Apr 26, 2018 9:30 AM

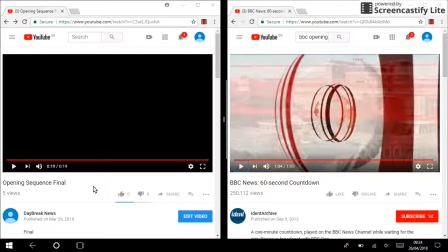[1:39]
Okay, so one big difference that I've noticed is that our Daybreak News opening sequence was only 19 seconds long, whereas the BBC opening sequence was 1 minute and 5 seconds long.
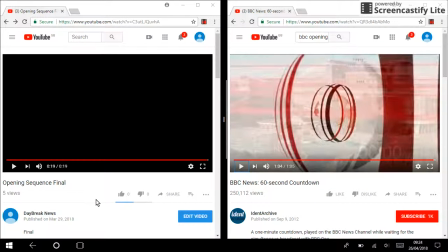[1:54]
This shows how we've adapted our opening sequence in order for it to suit our news package, since as a whole, our news package was shorter than a BBC news package would be. Um, a similarity that I noticed between both is that
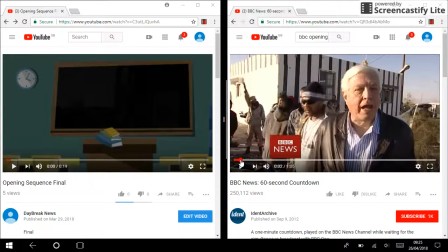[2:13]
in both the music was in sync with what was happening on the screen.
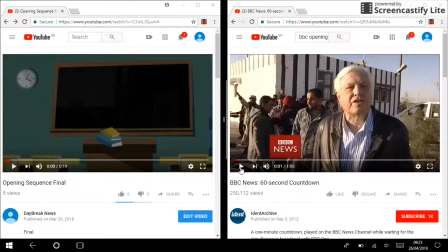[2:19]
For example, over here you can see that the reporter flinches because of something that happens in the place where he is, and at the same time the beat also drops, so it's all in sync.
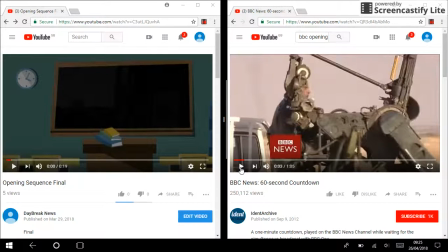[2:35]
Fortunately, you can't hear music, but the beat does drop at that moment, and it just shows how everything's in sync. Similarly, in our news package, in our opening sequence,
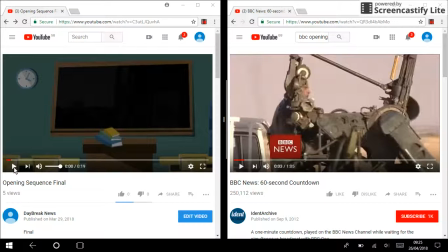[2:48]
you can see how the books are being dropped on the table right as the beat also drops in our opening sequence.
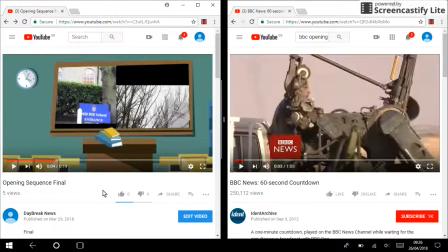[3:00]
And just throughout the whole opening sequence in both, everything is happening in sync with the music. So every time the beat drops, either the shot changes to a different shot or it switches to a different camera angle.
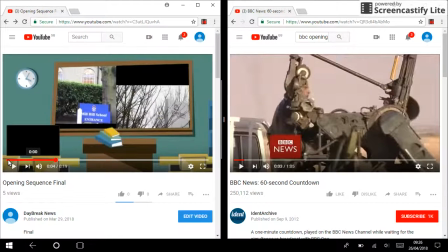[3:20]
In our opening sequence, the music as well as the
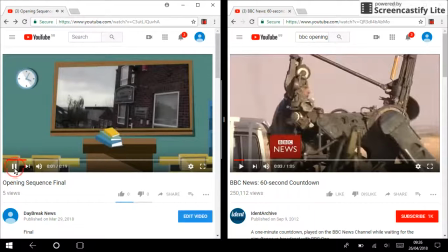[3:27]
footage, the video fades in together, whereas in the opening sequence for the BBC News,
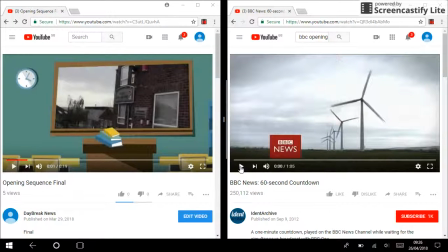[3:37]
it's all just it all just comes in so suddenly. It doesn't fade in. It's not, yeah. Um, this shows that we've adapted ours to make it all run smoothly. Um,
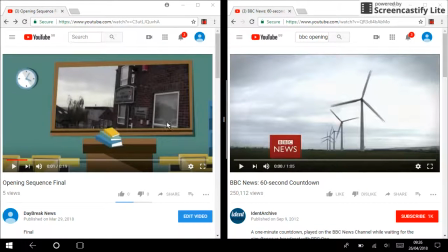[3:55]
in our opening sequence throughout it, you could see different school related things such as books,
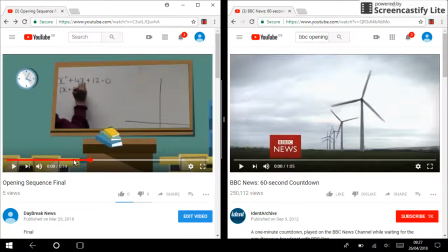[4:07]
whiteboards, and classrooms.
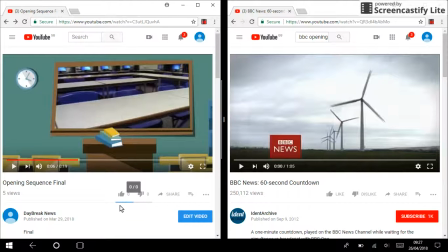[4:15]
And this all suits the topic of our whole news package, since our news package is all about private and state schools. Similarly, BBC News is all about news around the whole world,
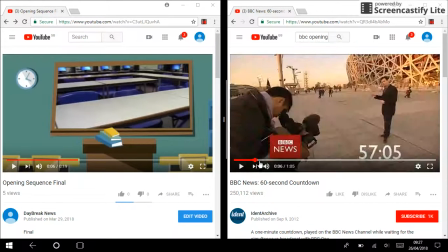[4:29]
which makes sense for it to have news reporters all around the world.
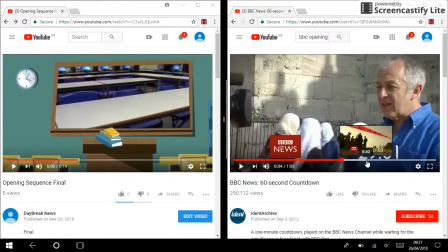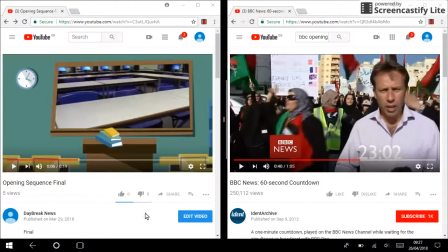[4:43]
Um, Another thing about the music is that in both our opening sequence and in the BBC News opening sequence, the music is both upbeat and loud. It's also very repetitive, which
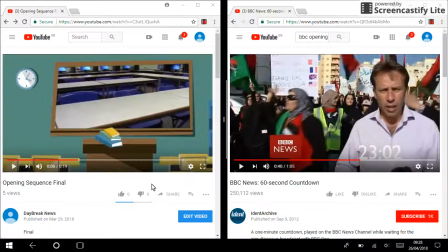[4:59]
makes it recognizable, and it will be easy for the audience to remember and recognize. In the BBC News opening sequence,
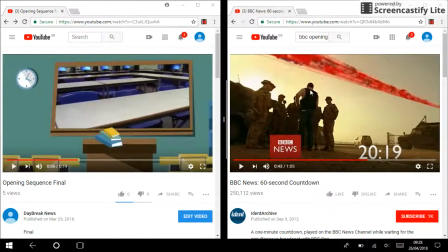[5:14]
you can see this red line going through the whole opening sequence, arriving at different locations, different countries. This shows that BBC News is all about the world and different countries and news related to different countries.
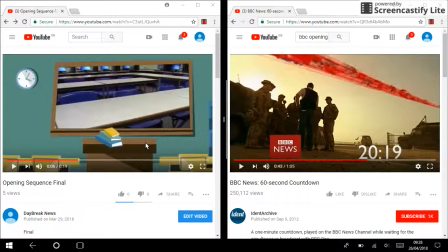[5:33]
In our opening sequence, we don't have anything like that.